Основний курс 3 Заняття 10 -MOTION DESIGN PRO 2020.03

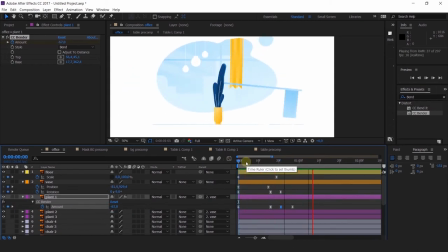2996s
Тогда будет полегче. Просто проверяйте графики, чтобы не было никаких там непонятных искажений.
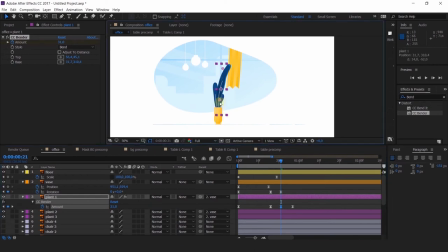3015s
Это очень будет влиять на вашу анимацию. Да, довольно жесткий такой листик у нас получается.
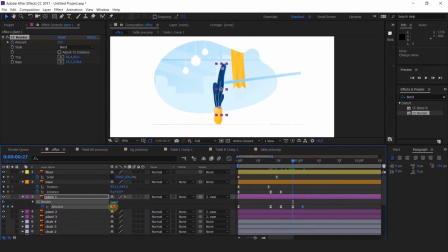Вот, совсем другое дело. Следите за таймингом.
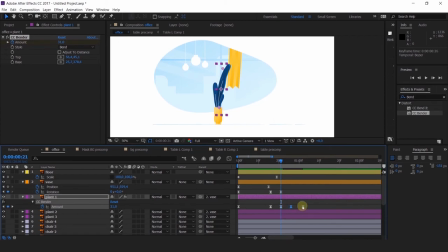3043s
Чем меньше колебаний вы будете делать, вот этих вторичных, тем более жестким будет казаться ваш предмет. У нас это цветочек, поэтому он явно не может быть жестким, как, я не знаю, железная проволока, да, или что-то в этом роде.
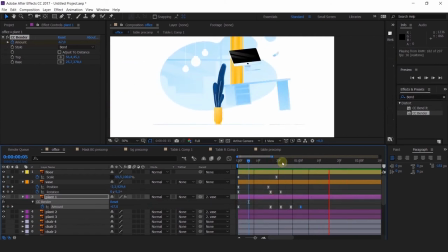3061s
Поэтому нам нужно с вами делать какой-то другой тайминг, расставлять ключи пореже и давать достаточно времени на все наши затухающие колебания. Эффект давайте просто копировать. Ctrl-C, Ctrl-V.
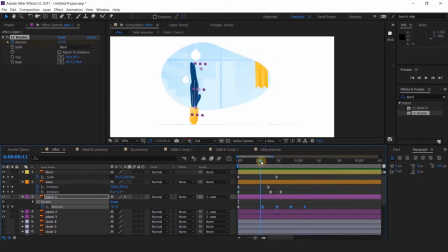3079s
Главное просто расставить правильно опорные точки, потому что при копировании они, естественно, смещаются. Так.
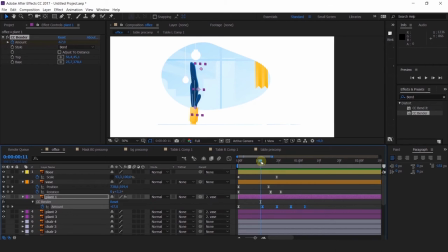3092s
И на последний слой. То же самое, видите, смещаются опорные точки, мы их подгоняем как нам нужно. А чтобы у нас не было ощущения, что все это движется слишком синхронно, мы с вами, естественно, делаем рассинхрон по ключам,
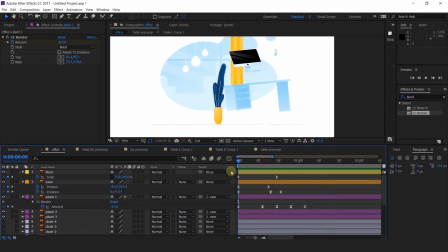3111s
буквально в один кадрик, и уже картинка выглядит более живой, более интересной и не как будто это робот анимировал.
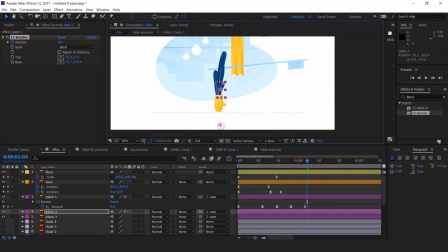3123s
Так, цветочек у нас с вами готов. Нам осталось не так много.
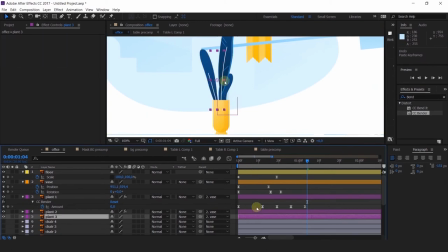3131s
Начну заканчивать свою анимацию. Я с бутылки, как видите, я поместила ее тоже в прекомпост, потому что анимация у нас будет примерно такая же, как и
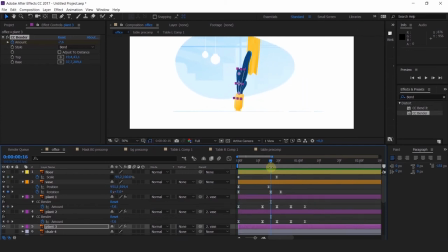3143s
со столом, что мы делали. Единственное, что здесь будет небольшое такое дополнение насчет воды, потому что воду я хочу заанимировать. Тоже, но прежде чем я это начну делать, я
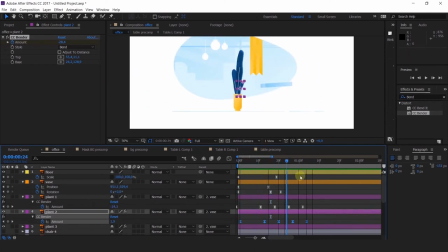3159s
естественно поменяю фон, во-первых, ну и сделаю основное движение.
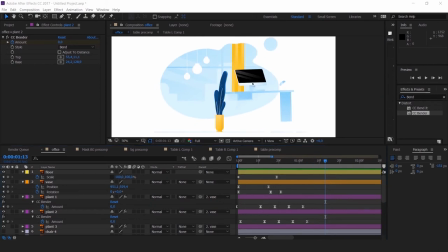3168s
Так. Ладно.
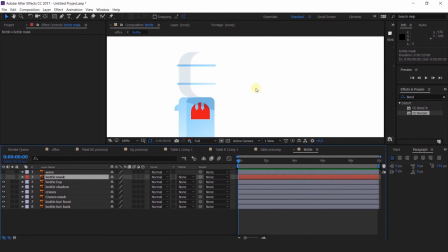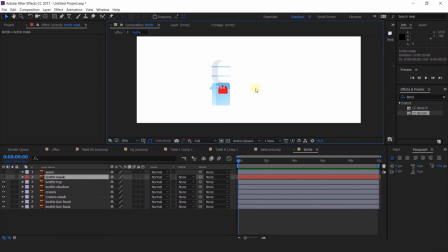3179s
Здесь как будто у нас не хватает немного слоя. Ну, я его потом докину, сделаю из маски. Ладно, давайте все это дело попривязываем.
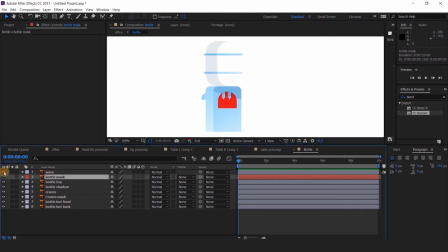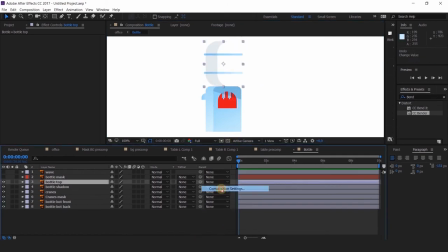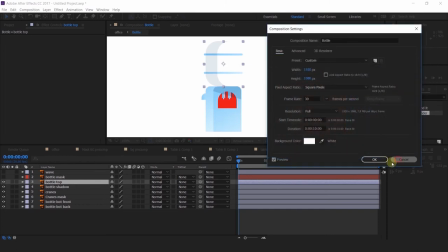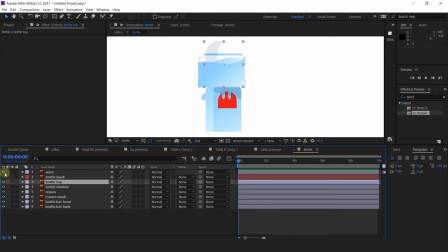Так, есть. Давайте анимировать основное движение, после чего будем прорабатывать уже детали.
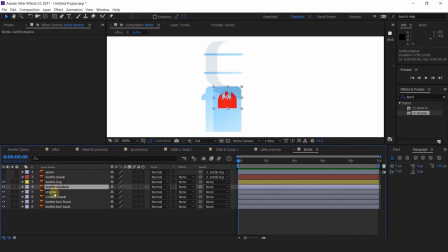3236s
Я поставлю здесь направляющую, что у меня здесь как бы пол, и начну.